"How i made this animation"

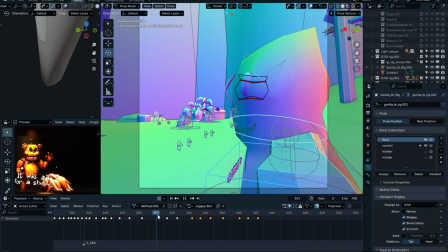4:05 This is just the idle animation of Gregory in the video, where I just tried to make it as similar as possible, but I also changed it in my own way.
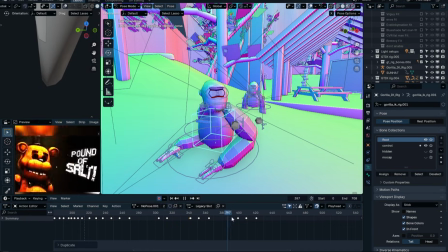4:17 I also tried to flip the pose. It was all messed up, so I stopped doing that and fixed it all up.
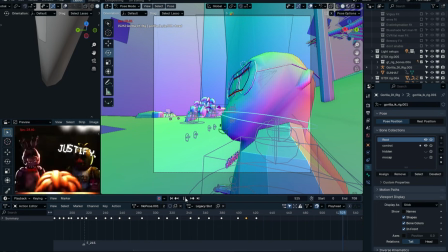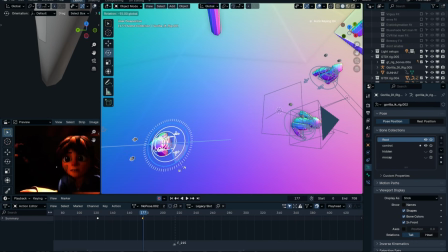4:33 Now here we're going to the first ghost, which is PBV.
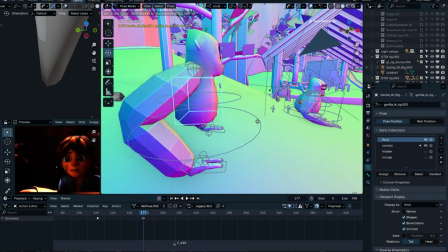4:39 It's the same thing as Clear's, even though I took inspiration from him, but people keep saying that I stole his entire video.
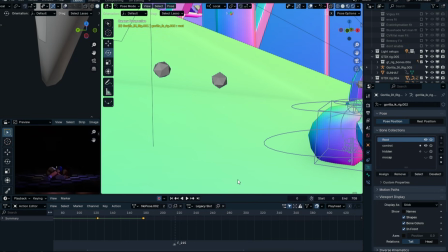4:49 And then I could show you, but I have like 50
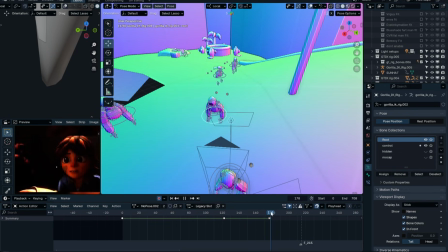4:53 videos I had to take down of people just stealing the entire animation, which is a whole bunch of baloney.
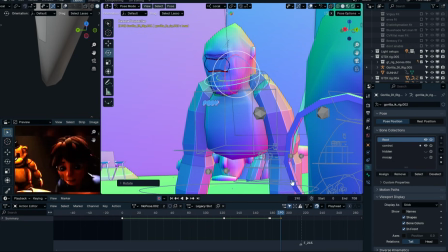5:01 Yeah, it stinks.
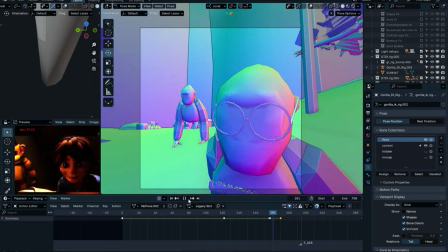5:07 Here I'm playing it again because that's what you gotta do.
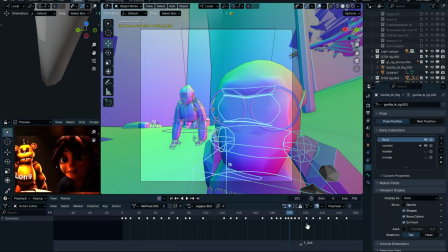5:13 Here I was trying to figure out the right interpolation mode to use for the ghosts. I've seen the interpolation mode I wanted to use before, which is bounce, which is what I finally figured out. But at this moment, I was just trying to figure out which one it was.
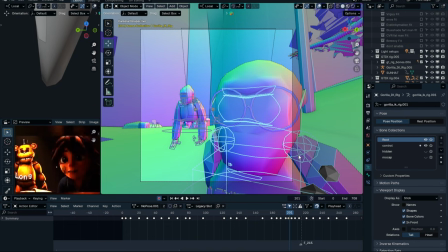Here, I don't even know what I was doing here. I was just moving around the mouse or something. I think I was thinking on what I wanted the animation to continue as.
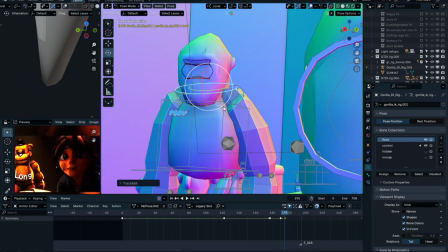5:47 Here I finally started to continue the animation, where I finally started animating the first ghost, which is PBV.
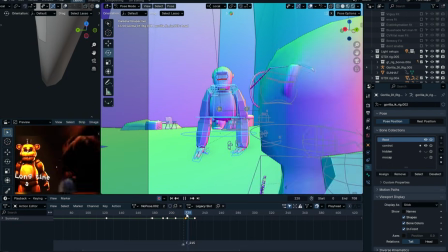5:57 Crap. Here I'm just making him.
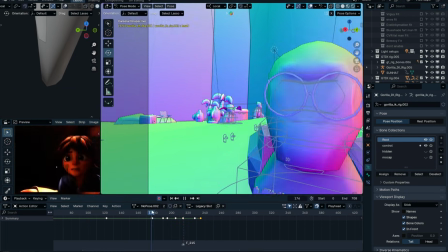6:01 I really wanted to exaggerate the poses with this character, which is why he looks like he's playing FNF. Here I was just trying out all the different interpolation modes I could use for him,
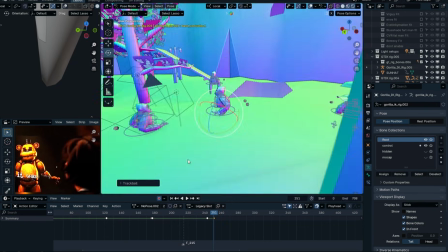6:13 trying to make the best looking like robotic thing without having to do too much work.
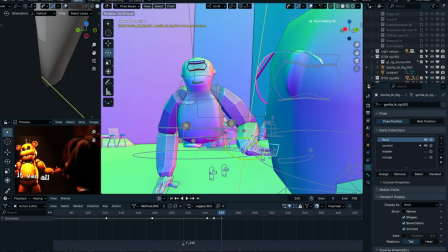6:19 When I landed on bounce, which isn't too robotic, but it isn't too normal. I really like the style, but some people wanted it to be smooth.
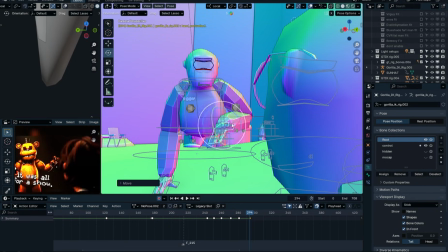6:35 Here, as you can see, I'm really exaggerating those poses, trying to make it look very cartoony or very like FNF-like.
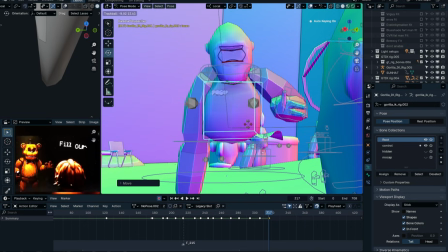6:44 I don't know, I just felt like exaggerating the poses for it.
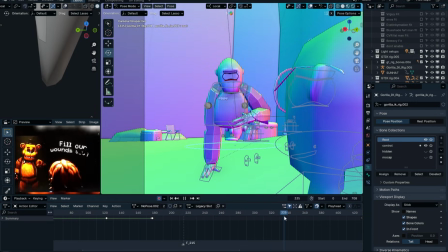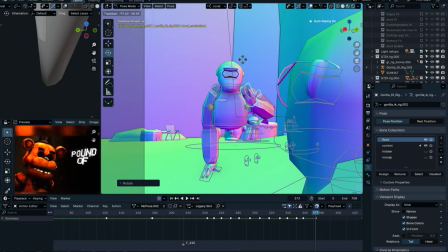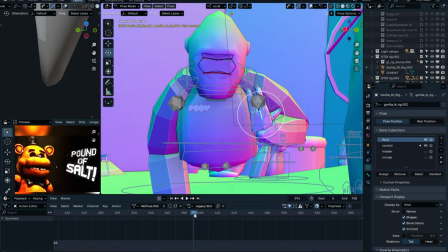7:03 Here I had this one part where he like grabs his hand in frustration or something,
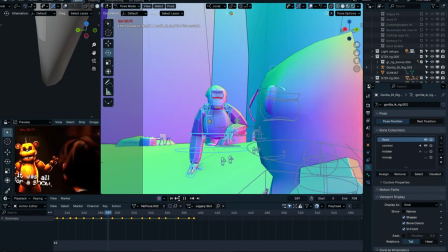7:08 but I eventually switched it because it looks really, really bad.
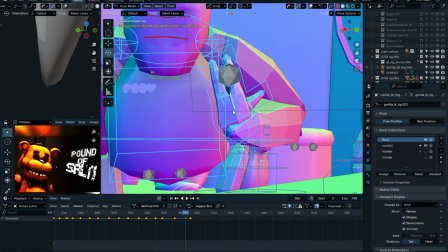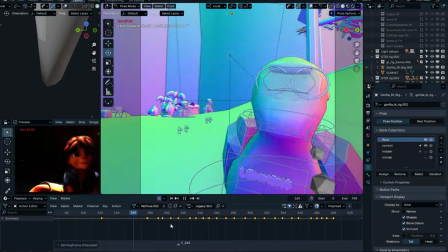7:20 As you can see, right here is where the thing is messed up. I'm happy I changed that because if I didn't, it would be really, really bad.
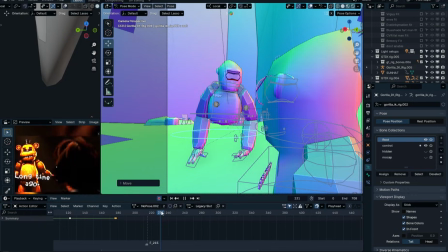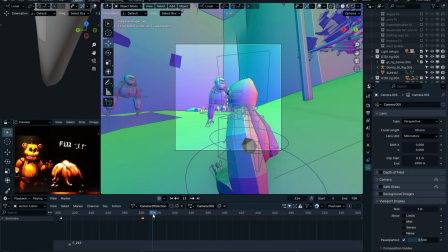7:32 Most of you guys have been asking for the full video. I really don't want to do that because the next part literally has like 50 different characters,
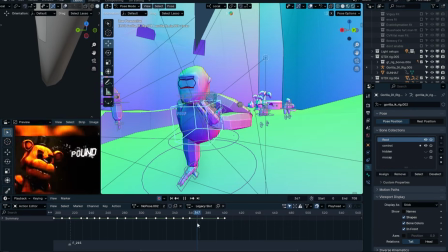7:41 and I got really, really lazy and don't want to do that. But I will keep making content for you guys, just not that.
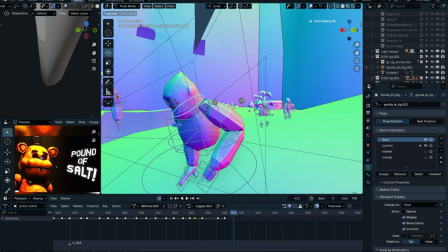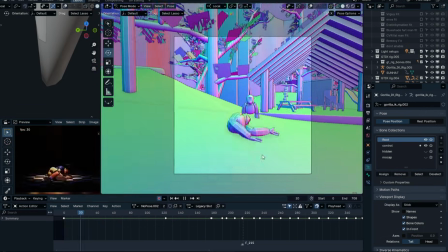7:54 As you can see I really didn't like the last pose of that.
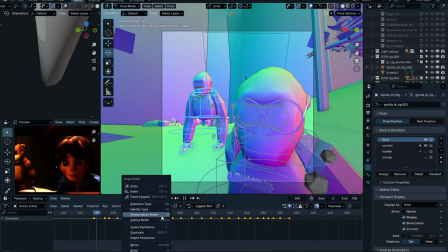7:59 As you can see, that right there, it doesn't look right. Here I'm just switching all the frames to bounce.
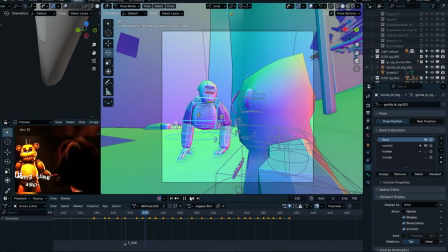8:10 Just playing around with stuff.